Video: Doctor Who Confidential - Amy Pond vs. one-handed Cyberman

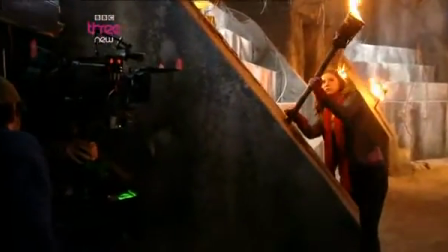0s One problem at a time. There's force field technology inside this box. If I can enhance the signal...
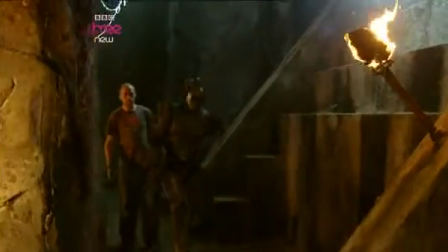7s
Now Karen's got the hang of the flaming torches, Amy can put them to good use as she faces an even deadlier threat.
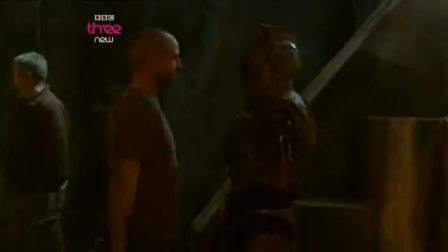14s
I wanted the Cyberman to be chasing her once it's put its head on, and she's backing away to go towards this door.
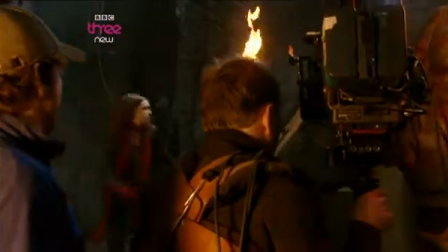21s
But I needed her to sort of be proactive in that, and I thought that the perfect way of that was that she'd be grabbing a flambeau, she'd be waving it in front of him,
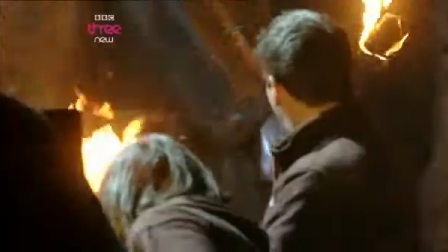29s
you know. She's pretty lethal. By the end of it, you know, she was like a fire eater. I really wanted to work with the Cybermen because they're quite a famous Doctor Who monster, and I haven't met one yet.
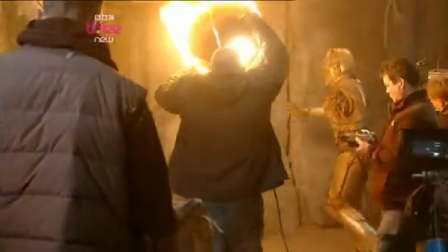39s
The cyber head sequence was one of the biggest sort of technical challenges we have for the whole episode. Two great sort of scary moments.
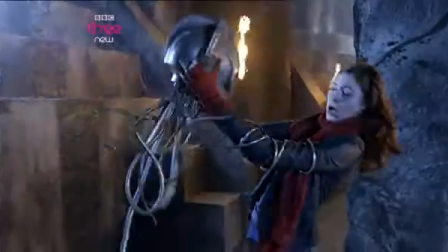One was that bit where you reveal the skull.
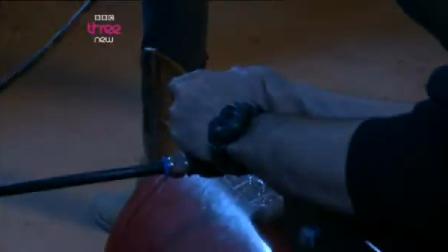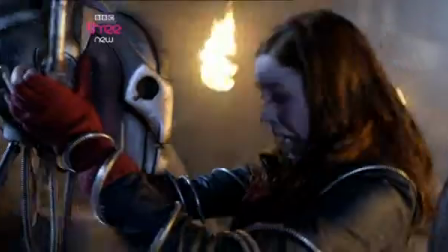63s
For me, that's a classic Doctor Who moment. It's not just a sort of horrific and scary moment, it's also quite funny.
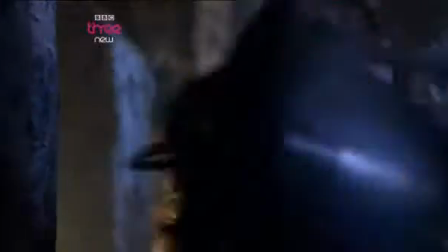Killed it. Well done.
Every time she does something, she thinks, how's this going to get any worse? I did this whole fight sequence.
You will be assimilated.
A whole fully formed Cyberman turns up and starts coming towards her. Not only, you know, looking at her, but sort of picking up the head, and it's putting the head on, and then it chases her, you know, it just sort of, it goes on,
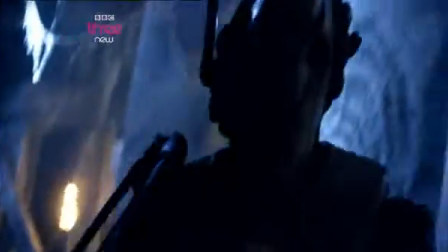99s
and then once she's chased by the Cyberman into the arms locker that she ends up in,
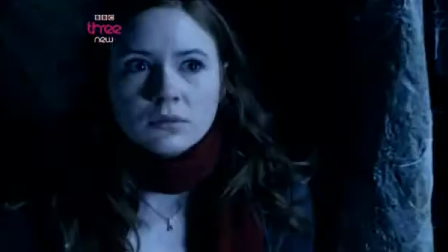105s
it goes quiet again, she gets very close to the door, and you just know something's going to happen.
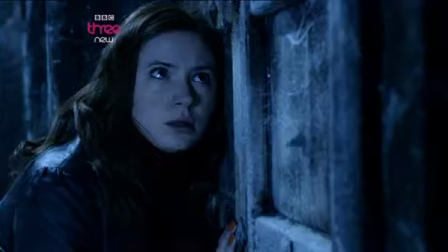111s
And then that knife blade just goes straight through the door. It was quite a difficult thing to mount. We kind of had to break it up into lots of little bits because it's quite a complicated sequence.
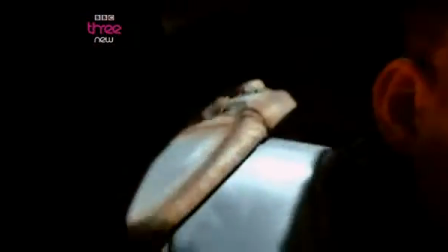124s
The Cyberman was played by an amputee who didn't have an arm, so that we could get him inside the suit,
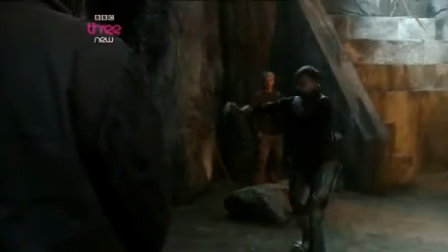130s
and so he's sort of wandering around with just the one arm, and this way you could just sort of put some wires that are coming out.
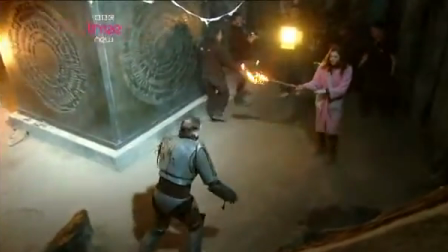136s
The bit where the Cyberman reveals his body comes out, a headless body comes lumbering out. We shot that originally with the sort of head in foreground, and you just see the feet arrive,
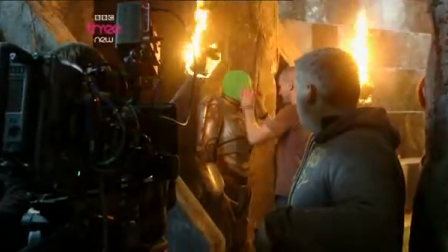149s
and you tilt up to reveal the sort of headless shoulders.
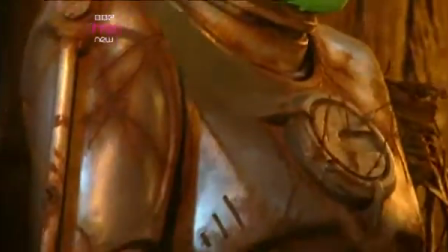153s
When I got into the edit, I saw that shot, and it just sort of felt like we'd missed a beat, really,
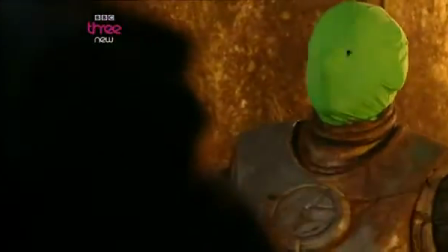159s
where the real joy of seeing a headless Cyberman is seeing it walk around and sort of see things without a head, you know, and actually sort of get that sense of headless wandering.
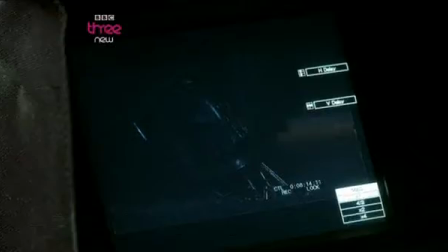173s
Action! And so when we got to go back and shoot other bits of that sequence, we remounted that moment. But when we came back to reshoot it, that guy wasn't available. It's more, I want a better shot.
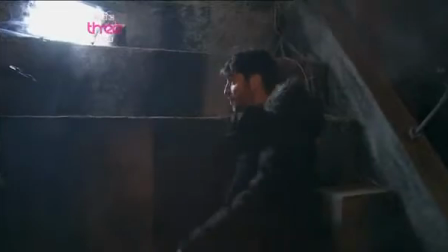189s
So I'm going to get him to come out like this, and then turn once we've revealed him. And so he's kind of walking towards us without head and an arm.
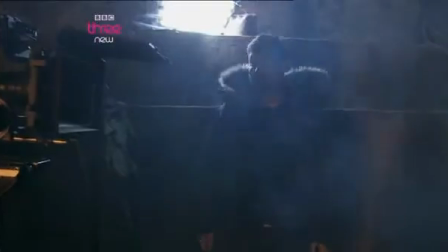195s
It's going to just be that much more. But then we thought we were going to take the head out, so we may as well paint out the arm.
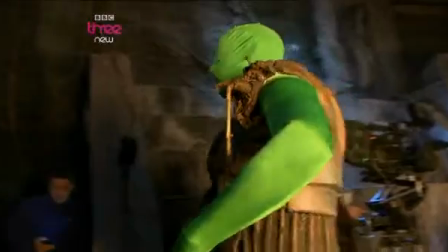201s
So we just put a green sock on the arm, got another guy to go in the suit, and we just redid that moment.
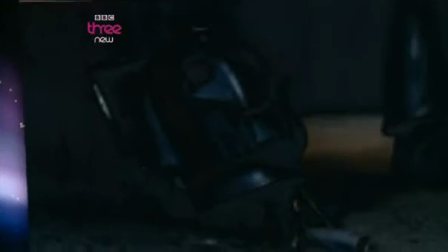208s
So this is the shot we're redoing, is this one here. The reason being is I never saw you actually walk up without your head.
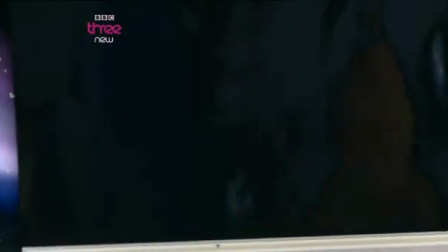215s
Right. The trudginess.
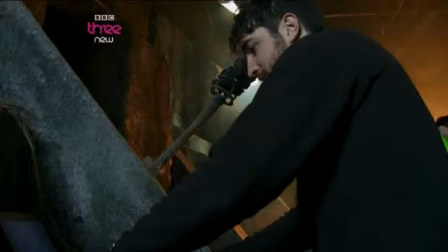219s
Not so
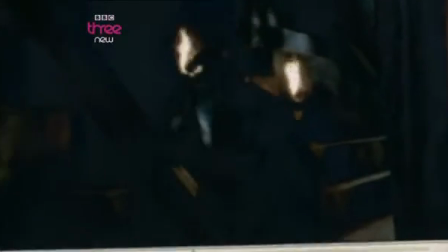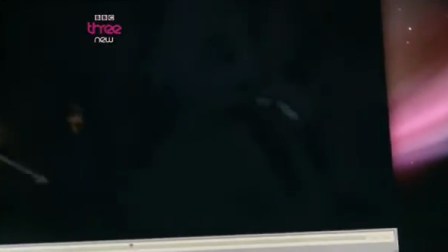226s
quite so and then this is going out. So we're repeating this.